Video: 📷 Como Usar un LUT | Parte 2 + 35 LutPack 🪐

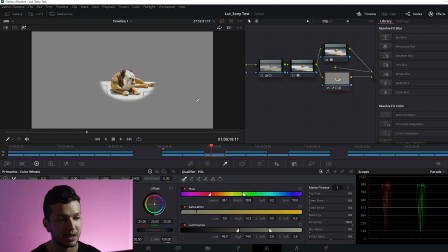14:33 yo les muestro aquí por ejemplo cómo se vería esta selección que yo tengo acá observen,
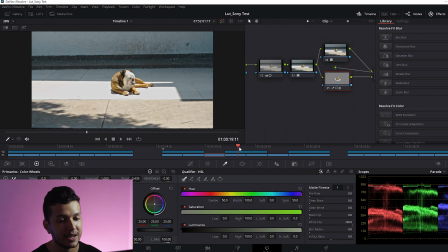14:38 aquí es donde está prácticamente la selección que yo hice para que no tuviera ese efecto y de esa manera recuperar un poquitico
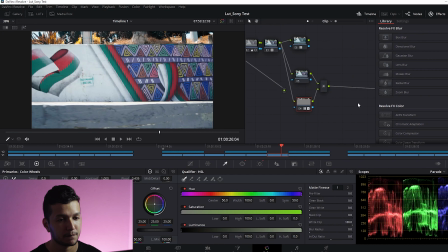14:44 el color del perro más adelante aquí también pasa algo muy interesante y es que yo me alejo un poco para mostrarles a ustedes también pasa lo siguiente aparte yo quito este apartado de efectos eso es que resulta y acontece aquí lo tengo separado aquí es prácticamente
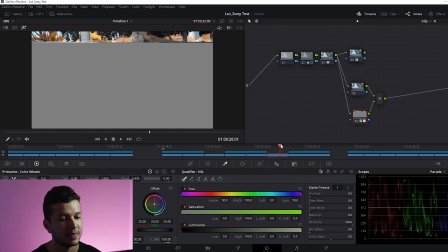15:01 lo mismo pero con la diferencia de que aquí yo he hecho de que el efecto del LUT sea en esta zona de
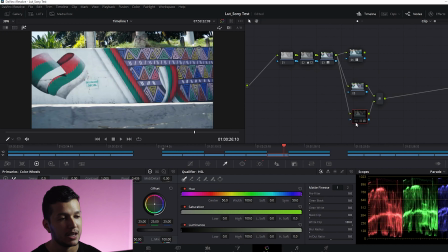15:07 acá, observen, de que solamente sea en esa zona de aquí que es la que más me interesaba, es por eso que yo tengo esta, como que conservo, esperate yo quito este efecto de acá para que se vea todo, es por eso que a pesar de que hay partes que tienen zonas verdes,
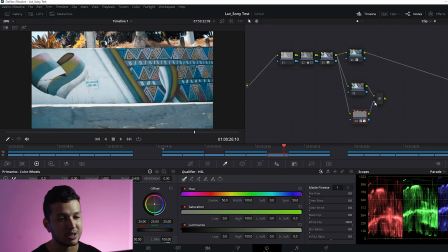15:22 hay otras que tienen la conversión del LUT, en comparación de que si yo no tuviera esa selección, mire cómo se vería mi plano, se vería horrible, entonces no me gustaba como el efecto final que tenía esto y yo decidí más bien que con una máscara animada como les dije,
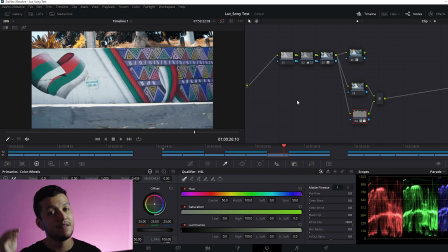15:37 eso simplemente es como una demostración o cómo fue que yo lo hice si ustedes quieren que yo les explique cómo fue que yo hice todo esto desde cero y explicarles más sobre cómo utilizar DaVinci Resolve déjenme en los comentarios pero yo vine aquí a explicarles más que todo cómo sería el flujo de trabajo y eso
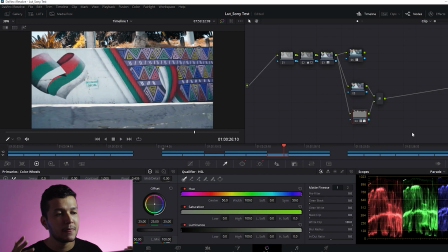15:50 que esto es algo muy sencillo tenlo por seguro que si ustedes estuvieran trabajando en una producción muchísimo más profesional en una serie, en una película, en un cortometraje esto podría ser un poco más grande mucho más extenso como les dije en su mayoría mayoría
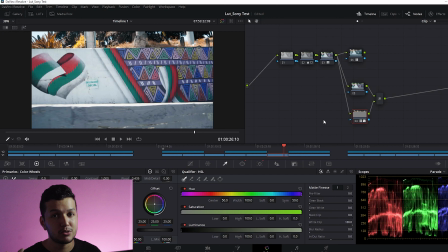16:06 para no generalizar pues en todos los clips van a ser así van a tener lo que les comenté de que van a tener una parte donde tienen la mayor información y al final va a ser comprimido para que se pueda visualizar en la gran mayoría de dispositivos, entonces esta es una de las técnicas que también es válida para ustedes trabajar y hacer como una segmentación de lo que ustedes necesiten,
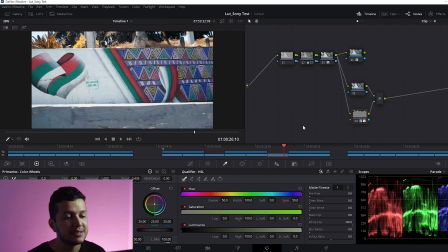16:25 de lo que tengan el LUT, ya sea la transformación del color o que tengan a un look creativo o lo que sea listo entonces esto también es válido completamente
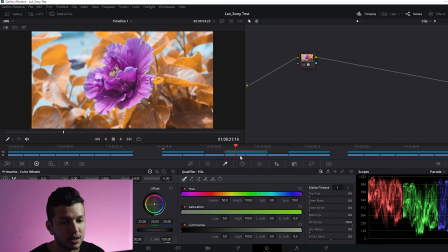16:34 válido así que ya explicando digamos cómo fue lo que cómo fue que yo hice este este este clip yo mira una cosa acá también quiero enseñarles a ustedes de que aquí también hice exactamente lo mismo porque sin esto sin esta máscara que yo hice aquí aquí mi flor
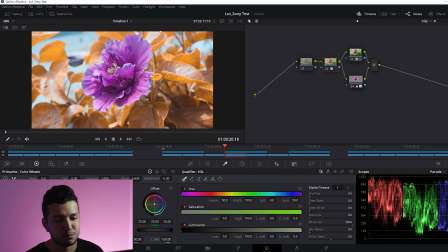16:51 se veía como muy palia sería como como sin vida así que tuve que hacer una máscara de este para tratar de recuperar esa información y de que como que tú separaras esas dos partes que la verdad no me interesaba de que la flor quedara así de fea, así que para que ten en cuenta que no solamente es aplicar un loot como un filtro y ya
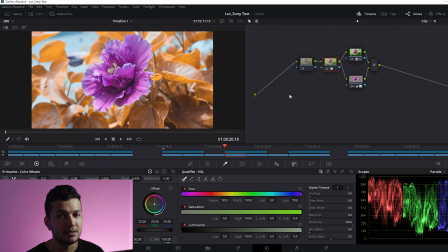17:09 hay veces que se necesitan hacer algo más de trabajo pero lo que hace este loot es de que nos facilita de conservar un mismo estilo de color
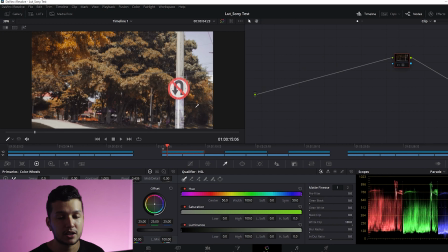17:17 dependiendo de que los planos tengan como una coherencia ¿no? entonces ¿cómo sería esto? o por lo menos ¿cómo sería el trabajo?
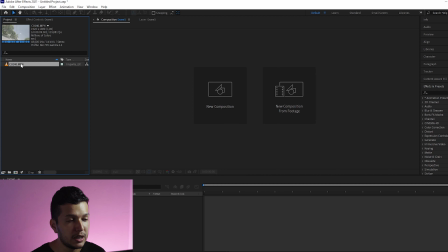17:24 digamos ¿cómo tendría que yo aplicar todo esto? lo que sería en After Effects, así que vamos a ver cómo sería eso.
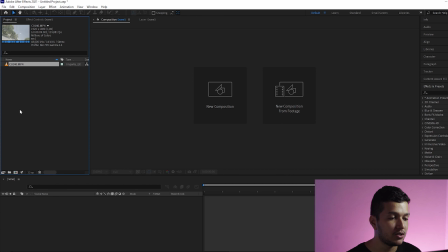17:30 Perfecto, aquí yo ya tengo importado el videoclip, pero antes de eso tenemos que hacer lo siguiente, tenemos que preparar nuestro espacio de trabajo en general de After Effects.
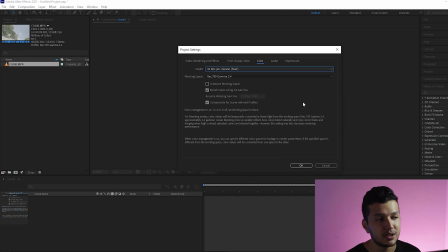17:39 ¿Cómo se hace eso? Si nos dirigimos en el apartado de acá, normalmente ustedes van a encontrar esto en 8 bits.